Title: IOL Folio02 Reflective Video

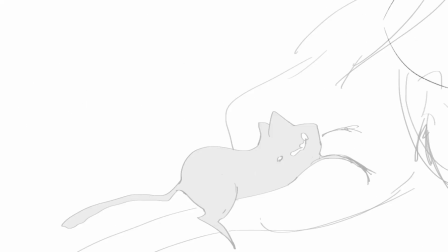250s
There is a big difference between the girl and the cat in this shot.
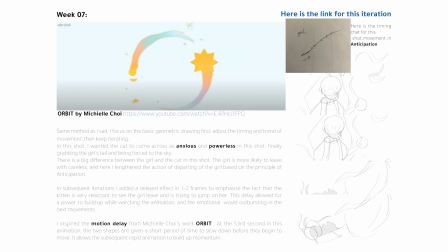253s
The girl is more like to leave with careless, and here I lengthen the actions of departing of the girl based on the principle of anticipation. In subsequent iterations,
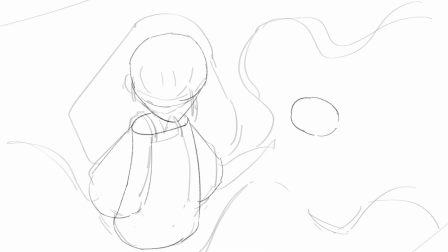263s
I add the delay effect in 1 to 2 frames to emphasize the fact that the cat is very reluctant to see the girl leave and is trying to jump on her. This delay allows for a power to build up while watching the animation, and the emotion would outburst in the next movement.
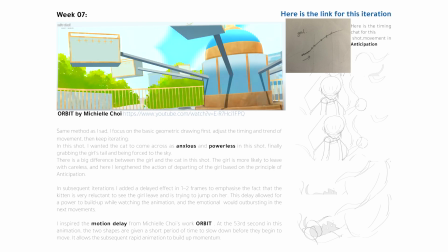277s
I inspired the emotion delay from Michelle Cole's work. In her animations, the two shapes are given a short period of time to slow down before they begin to move.
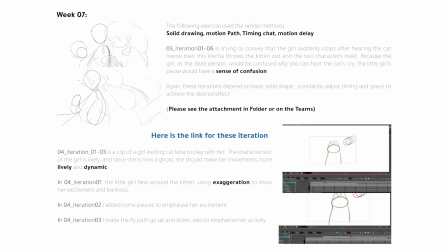286s
It allows the subsequent rapid animation to build up momentum. I did 2 more iterations of the scenes based on the previous summary.
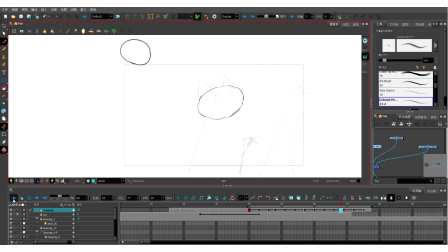294s
Again, drawing the animation according to the geometric form decided on the path of the motion,
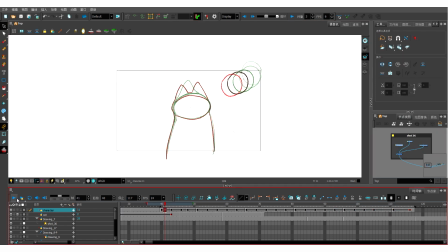299s
visualizing keyframes by using timing chat, adjusting animation using the 12 principles of animation, and emotions delay.
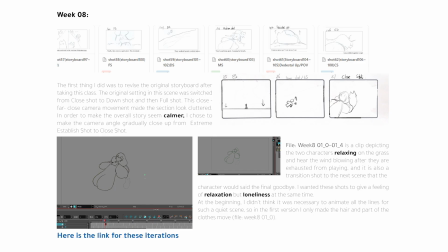305s
Depending on the idea of stillness and pause, the first thing I did was to revise the original storyboard after taking this class.
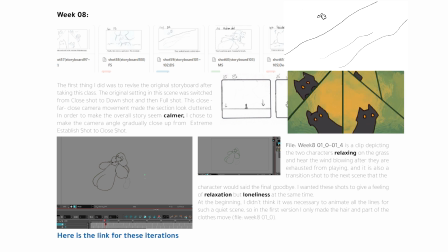311s
The original setting in the scenes was switched from close shot to down shot and then full shot. This close, far close camera movement makes the section look cluttered.
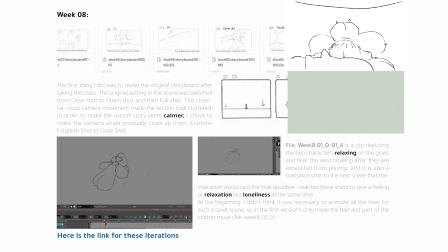318s
In order to make the overall story seem calmer, I choose to make the camera angle gradually close up from extremely established shot to close shot.
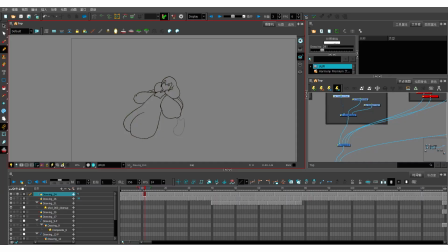326s
The iteration scenes in week 8 is a clip depicting the two characters relaxing on the grass and hear the wind blow after they are exhausted from playing. And it is also a transition shot to the next scene that the character will say the final goodbye. I wanted this shot to give a feeling of relaxing, but loneliness at the same time.
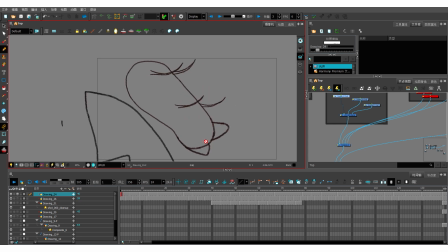342s
In the beginning, I thought the expression of calming emotions would be to draw as few parts moving as possible, but the event hints that if the wind was blowing, then the clothes would move according to the position of the joints, but all the lines would have different amount of movement.
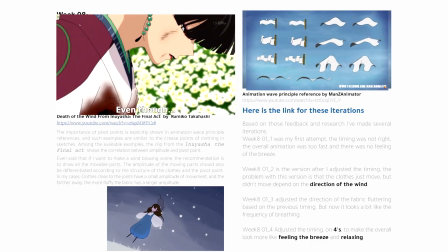355s
The importance of pivot point is explicitly shown in animation with principal reference, and such examples are similar to the crease point of clothing in sketches.
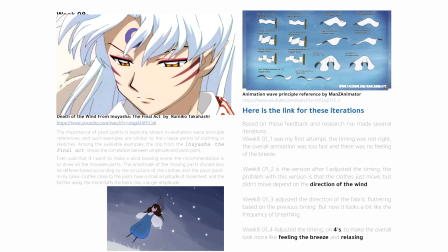364s
Among the available examples, the clip from Indonesia Final shows the correlation between amplitude and pivot point.
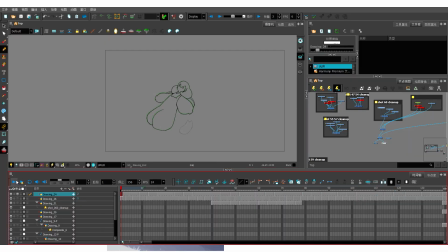370s
Based on this reference, I reiterate the animation depends on the direction of the wind and the pivot point, makes the count of this shot readable.
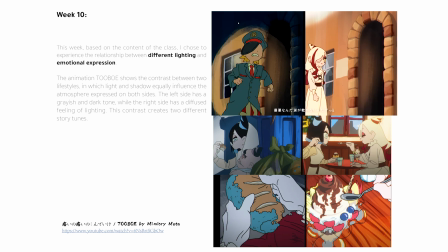378s
The animation tone bone shows the contrast between two lifestyles, in which light and shadow equally influence the atmosphere expressed on both sides.
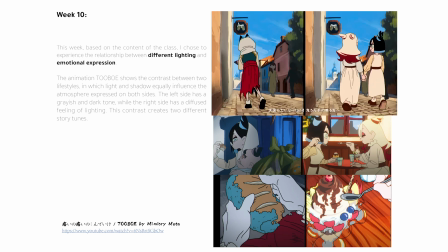385s
The left side has a grayish and dark tone, while the right side has a diffuse feeling of lightning.
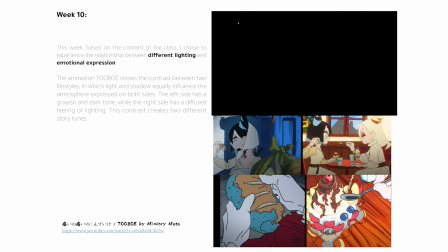391s
This contrast creates two different story tones. Therefore, based on the content in week 10, I choose to experience the relationship between different lightning and emotional expression.
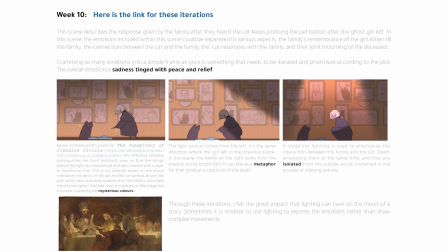400s
This iterated shot in the animation depicts the moment that the family gives the response to the cat after the ghost left. The emotion in this moment is full of peace, mourning, and mixed with sadness. The first lightning as reference Rembrandt's drawing. The underlightning adds a sense of mystery to the entire scene by setting up unnatural light.
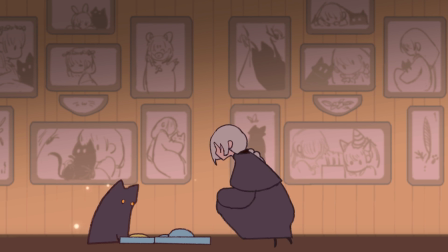419s
The bright part attracts visual focus. The lightning works in my animation as well, but overall the feeling of mystery seems to cover the sadness.
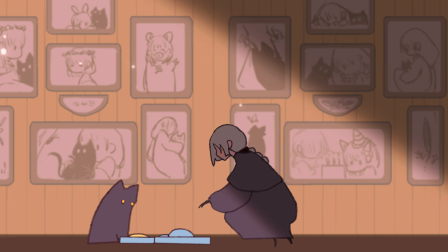426s
Second one has been taken as a metaphor for people would gradually accept the loss of lives.
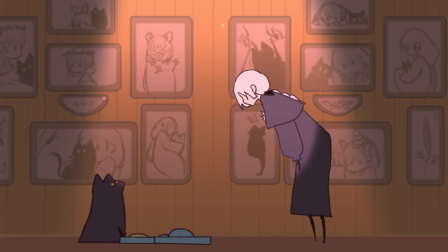432s
A stage-like lightning is used to emphasize the interaction between the family and the cat.
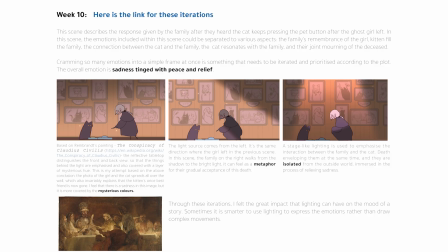437s
Death enveloping them at the same time, and they are isolated from the outside world, immersed in the process of relieving sadness.
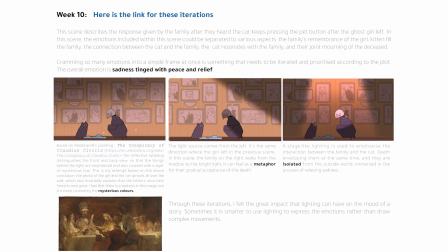444s
Through these interactions, I feel the great impact that lightning can have on the mood of the story. Sometimes it is smarter to use lightning to express emotions rather than draw complex movements.
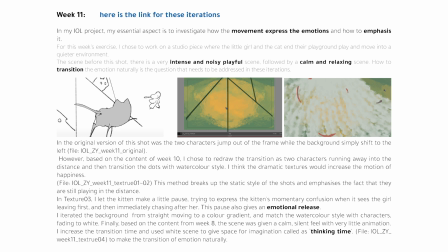455s
In my IOL project, my essential aspect is to investigate how the movement expresses the emotions and how to emphasize it. So for week 11, I choose to iterate the previous animation with texture effort. I inspired by Justin King's Little Point.
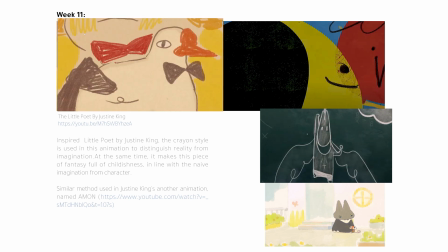467s
The crayon style is used in this animation to distinguish imagination from reality.
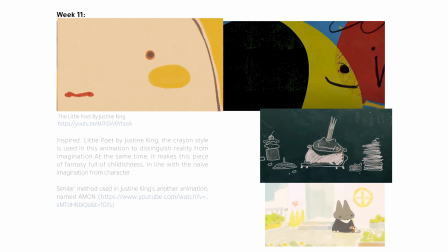472s
At the same time, it makes the piece of fantasy full of childishness, in line with the naive imagination from character.
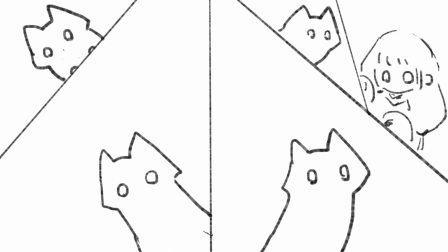478s
I choose to work on the studio pieces where the little girl and the cat end their playground play and move into a quieter environment.
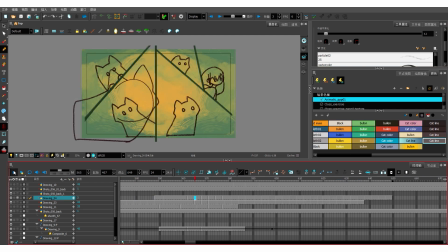484s
The scenes before this shot is a very intense and noise playful scenes, followed by a calm, relaxing scenes.
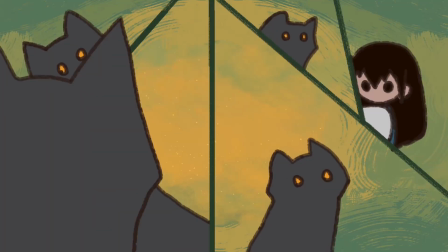490s
How to transition the emotion naturally is the question that need to be addressed in these iterations.